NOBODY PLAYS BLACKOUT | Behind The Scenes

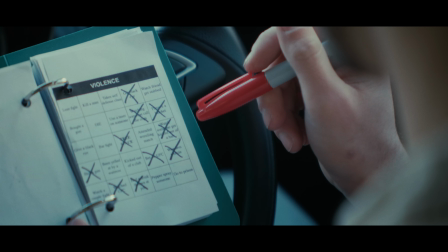Most would be impossible to complete.
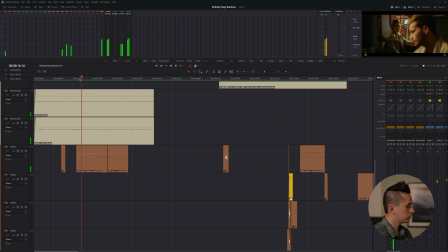I'm so close.
So next up we had a bunch of Foley. What I did for these is I went through by hand and I recorded Sharpie noises. I recorded like the sound of like a glass hitting the table here.
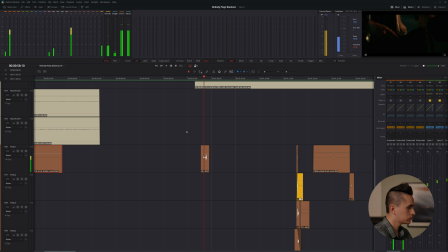I recorded a bunch of my keys and stuff going into this bag.
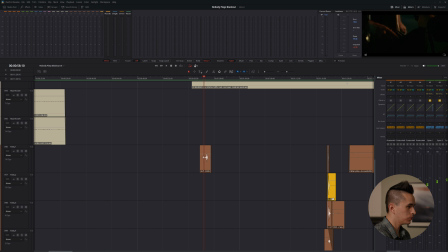Like I just did these in my room, which was a much quieter environment than what we had shot on location.
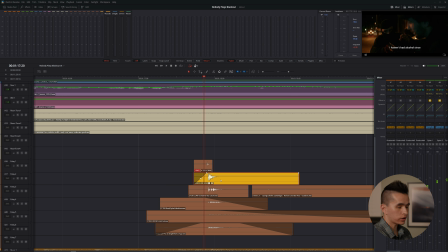And for the gunshot, we've got a combination of several things. We've got like a real gunshot noise that we recorded at the range from a 9mm.
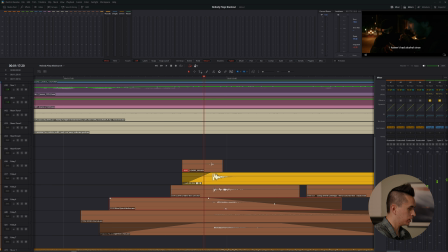And we've got a box latch. We've got like, you know, kind of like a juicy like squish noise. We've got like a boom sound. We've got like one of these rifle shots that had like a nice reverb to it.
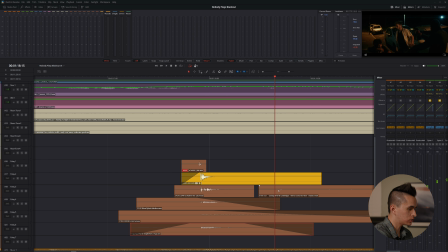And I also added on like this 9mm like shell casing sound that lands like after the trigger is pulled.
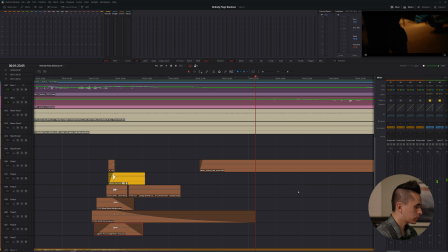So that kind of all just sounds really nice. And then here's like a sound effect where I like grabbed this with the microphone and then I flipped through it like in accordance to how the video looked.
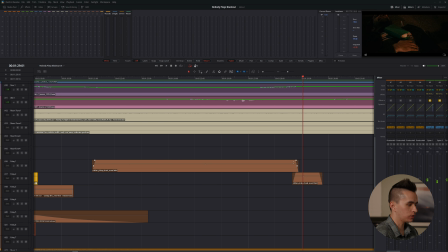And we also got like the thump sound of like the book hitting the chest.
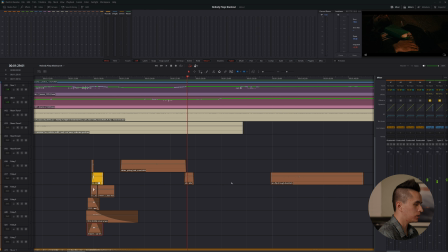There was some of that in the on location sound, but like it was better to just record it like in a quieter room.
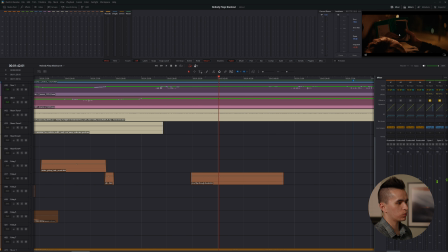So that way you could hear all the pages. We're shooting this like next to a busy street. It wasn't like on a busy street, but like, you know, 100 yards away was like a busy street.
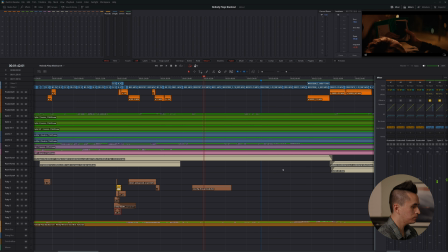So it's quite noisy when we're shooting this whole scene. One thing that you'll often see that I do with like flashbacks
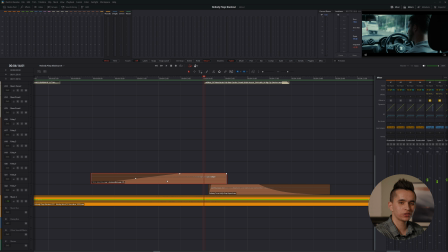is I found this like whoosh noise in one of my sound effects packs. And I found that like if I play it forwards or backwards, it makes a good whoosh like transition that goes into these flashbacks. And then I like to layer it on top of like some subway sound that I've done some EQ work on.
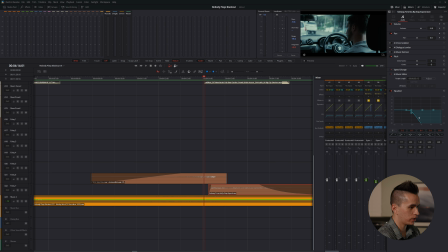So usually I'll take the subway and I'll do like a low pass filter.
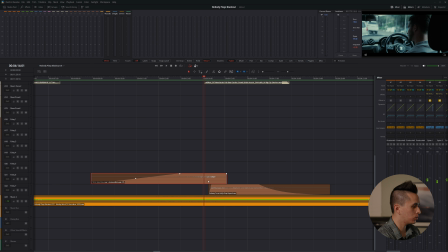And, you know, we whoosh into the low pass subway thing and we can like volume adjust the subway over time and that sort of thing.
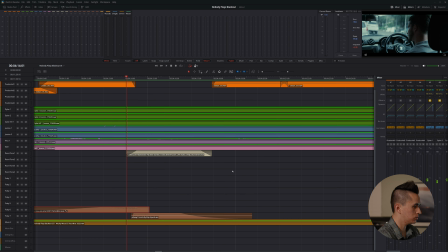Sometimes for these whooshes, I'll like do an EQ on it too. That'll be like a low pass filter, but looks like I didn't do that here.
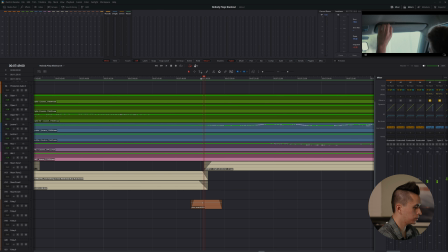Yeah, like I went to my car and I recorded like these visor noises like in the car, like the thump, putting the visor up.
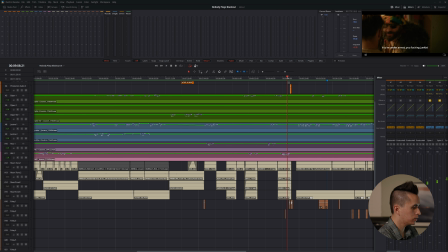It's kind of fun to do the Foley bits, I'll say. Yeah, I did the handshake one myself as just one of these.
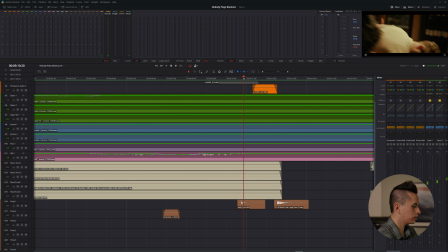And the body floor thud sound. What I did for that one is I put a bunch of my sandbags into like a duffel bag and then I like dropped it on the floor. I recorded maybe 4 or 5 of those,
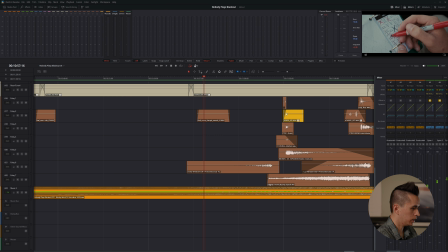so, you know, apologies to the downstairs neighbor. Yeah, and then we just do a rehash of like the gunshot scene like at the end.
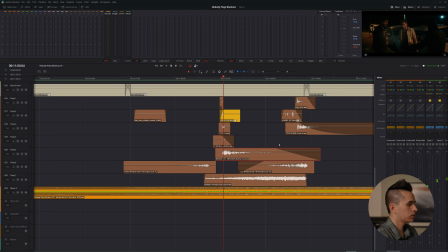I added like a different boom to it. And here we did a little bit more work.
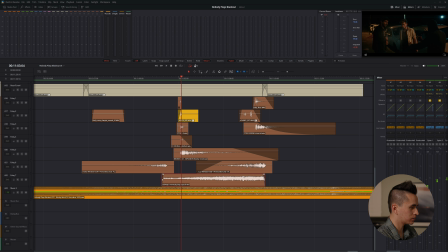I've like gained up the subway sound so that it like gets louder and louder over time so that it's almost like overwhelming by the end of the flashback.
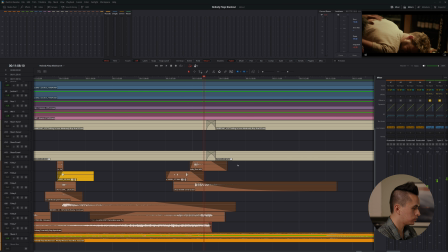And yeah, and then we've taken this sound here where it was like a body earlier, but now I've doubled on this like deep boom noise.
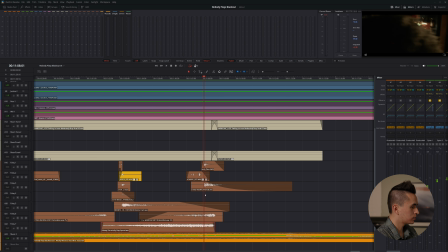So it sounded a bit more intense.
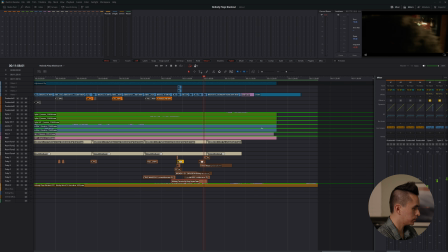And yeah, and then we just get into the end, and that's basically the end of like all my Foley that I added in post.
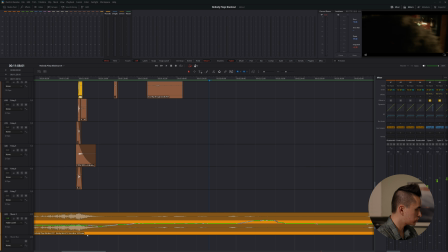Yeah, and then finally we've got like the music track. So for this short, You know, I'm already like a year behind on it.
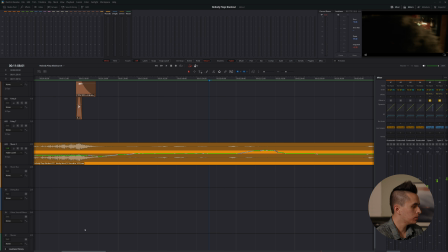I meant to get it out sometime like maybe early this year, but you know, I was busy with other side projects and whatnot. So I opted to reach out to this guy named Wesley. Wesley worked with us on some 48-hour short films this year in 2025. And I thought he did a great job on the music. So I reached out to him and I was like, hey, can you do the music for my short? Because, you know, I was thinking about doing the music myself, but uh, honestly, just getting started with it, like with my new computer where I don't have all the instruments downloaded and all that, I was like, it's like, I'd rather not, you know? So I reached out to him to do the music and he did a great job.